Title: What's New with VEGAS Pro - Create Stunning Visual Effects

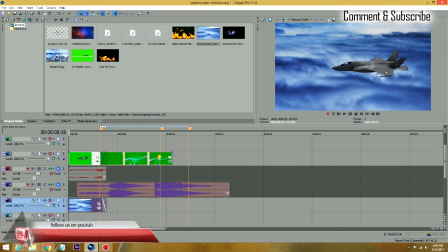So what we're gonna see these clouds underneath of our plane, because if it's not there, it's black, remember? And the clouds are moving. So once you play this thing, you see the plane flying through the sky and it's shooting its jets and it goes away, okay?
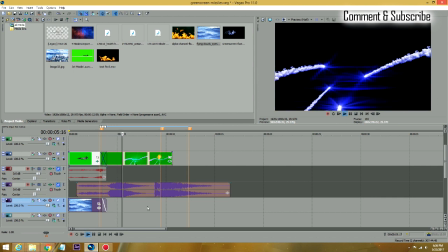And then the missile starts. Now the other thing what I did to actually make the missile, so you guys are all got this part.
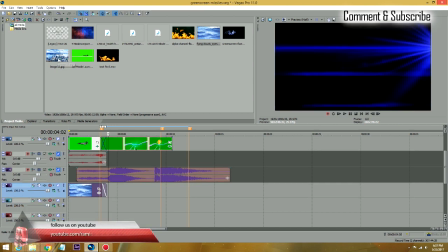Put any kind of footage in here. I'm gonna bring a picture.
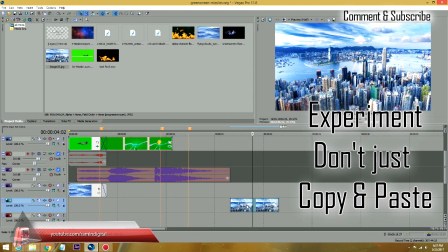This is just a picture of New York City, I think it is, or I think it's Hong Kong.
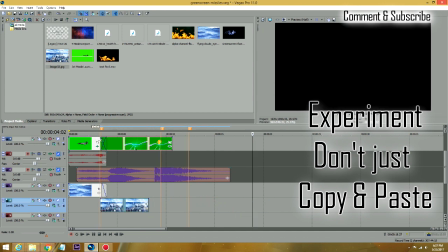So I'm gonna put this over here and starts right where our second clip starts, where the missile shoots, okay?
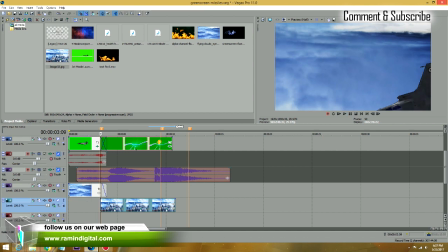So I'm gonna bring it down here. So now what you're gonna see is, because we knocked out the green, it's gonna see underneath of it.
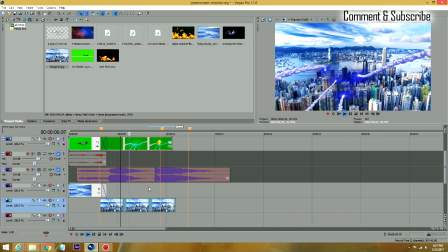So you see now the city is there and the missiles are going towards it, and it blows up.
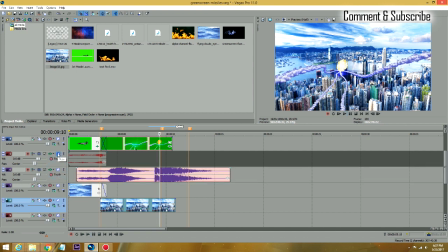I'm going to turn this actually sound on because I added some soundtrack on here, so you can get a feel for it.
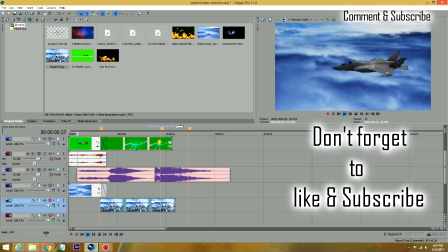The jet.
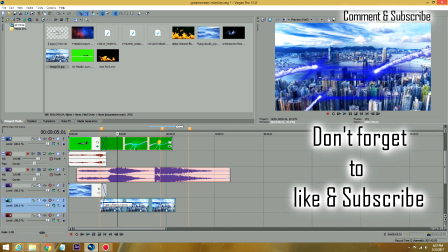What we can do in here, we're going to fade it a little bit because we want it to be looking more professional.
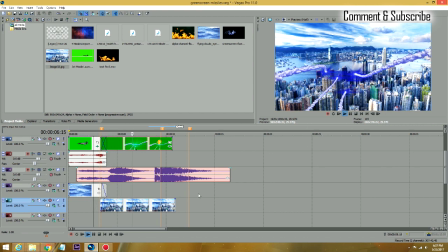Okay, so I'm going to also fade this on an out too. Actually, we wanted to end it right here where our clips ends.
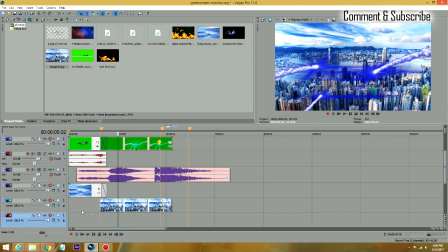Okay, so now what we're going to do is, like when you see that the picture, it's just a picture, it's static, it's not doing anything, it's not a footage. So maybe we want to make a little bit of adjustment, make it a more dramatic look.
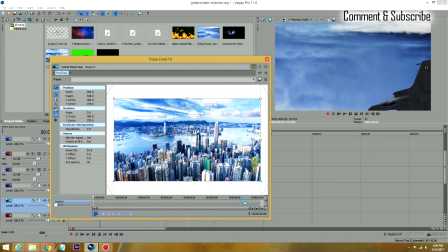So go to your pan and crop and go to your, you know, where your somewhere over here, and just then zoom it in.
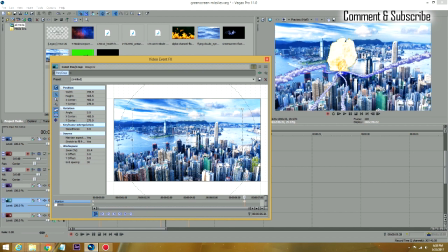Zoom it in exactly where you want to go. And look at your screen. Like you said, the explosion is somewhere here, so we want this building to blow up.
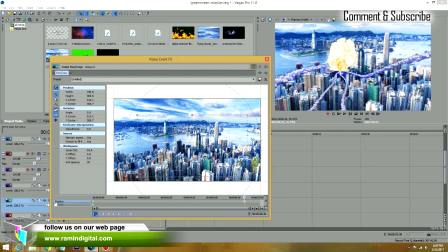So I would move this exactly where I want it to be, at the base of the building, right there.
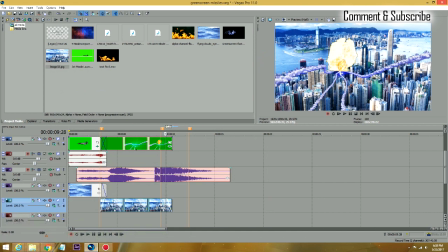Okay, so now we play it again.
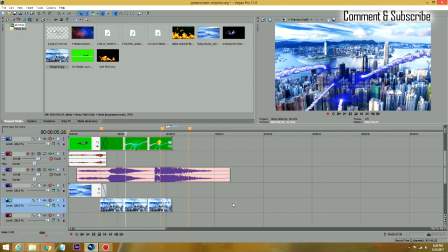Now you see the picture is going, it's like the camera is moving towards the city.
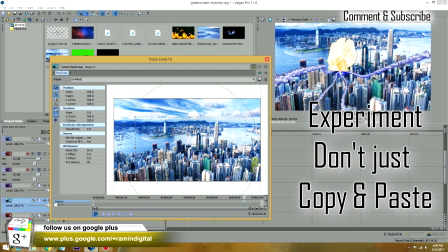And once it blows up. Now, if it's not enough motion, so you can go back to your point and go in there even a little more and then bring it down.
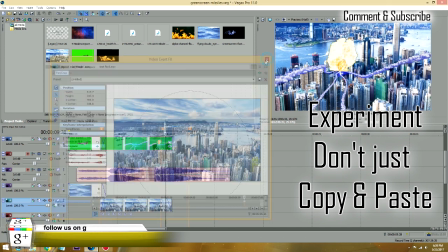So right there. So this should give us a good indication.
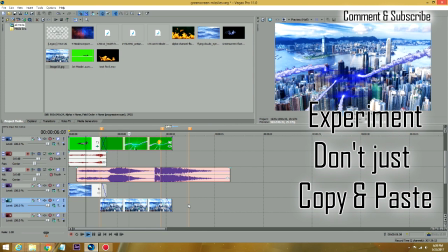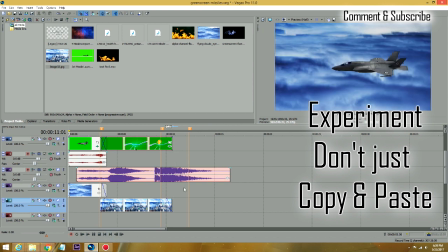Okay, so it's very good. So you can just continue with this thing. You can add another one, put the plane back in there again, so it's shooting the city somewhere else.
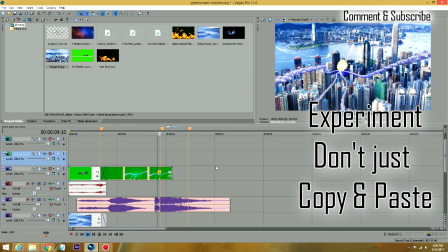And then what you're going to do on the back end of it, when it's done, I have some alpha channel, doesn't matter, it's alpha channel, some fire.
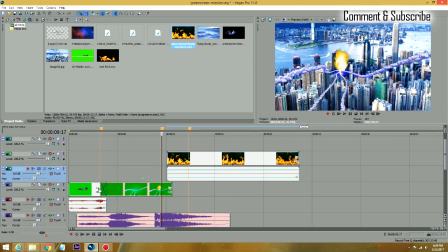I'm going to put these fires on top of this one. We don't need the audio, we can get rid of the audio.
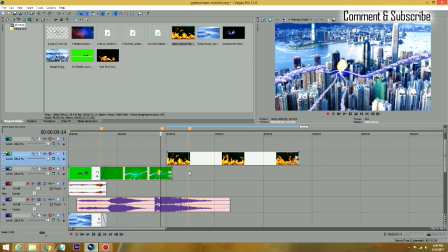So for more after dramatic look, after the city gets exploded, everything turns into flame.
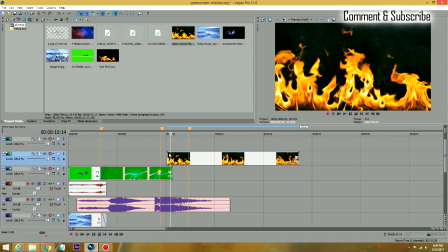But you don't want the flame just to cut in. So you're going to make a nice long fade. So it gives it a look like that. And of course, bring it to the end.
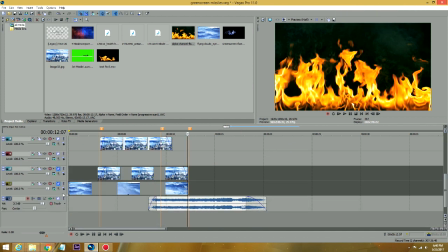The other thing I did in here, I added some other soundtrack in it. I'm gonna get rid of these tracks because they were just extra tracks I made.
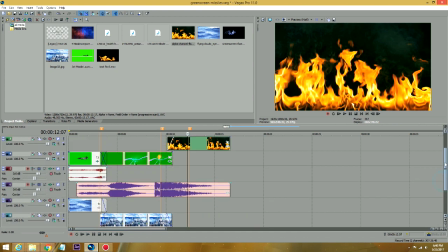So I also added another soundtrack in it. So this is what you're gonna get, the whole thing.
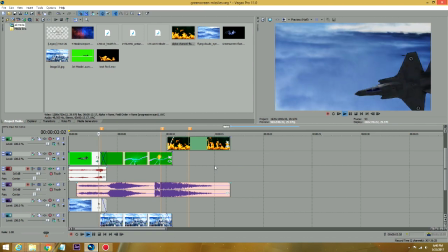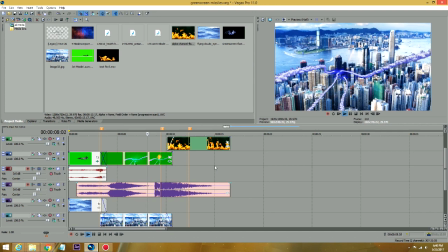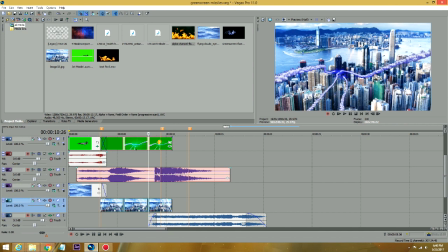Now you see one thing, like our image, once after the explosion, where our image is still moving, so that means the explosion is moving, so we don't want that. So we want to go right where the explosion starts.
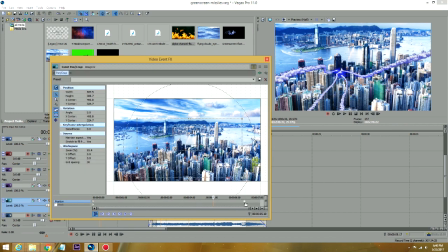You want to move your the point, the anchor, right there. So it stops at this point. So it moves all the way through, and then once the actual explosion starts, because you don't want the explosion to move, so that means it's static.
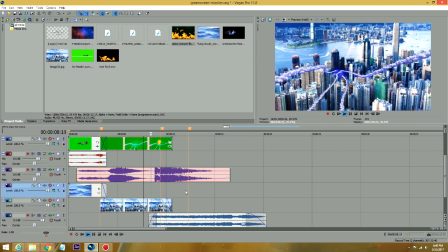So it gives you a better look. These are technical details.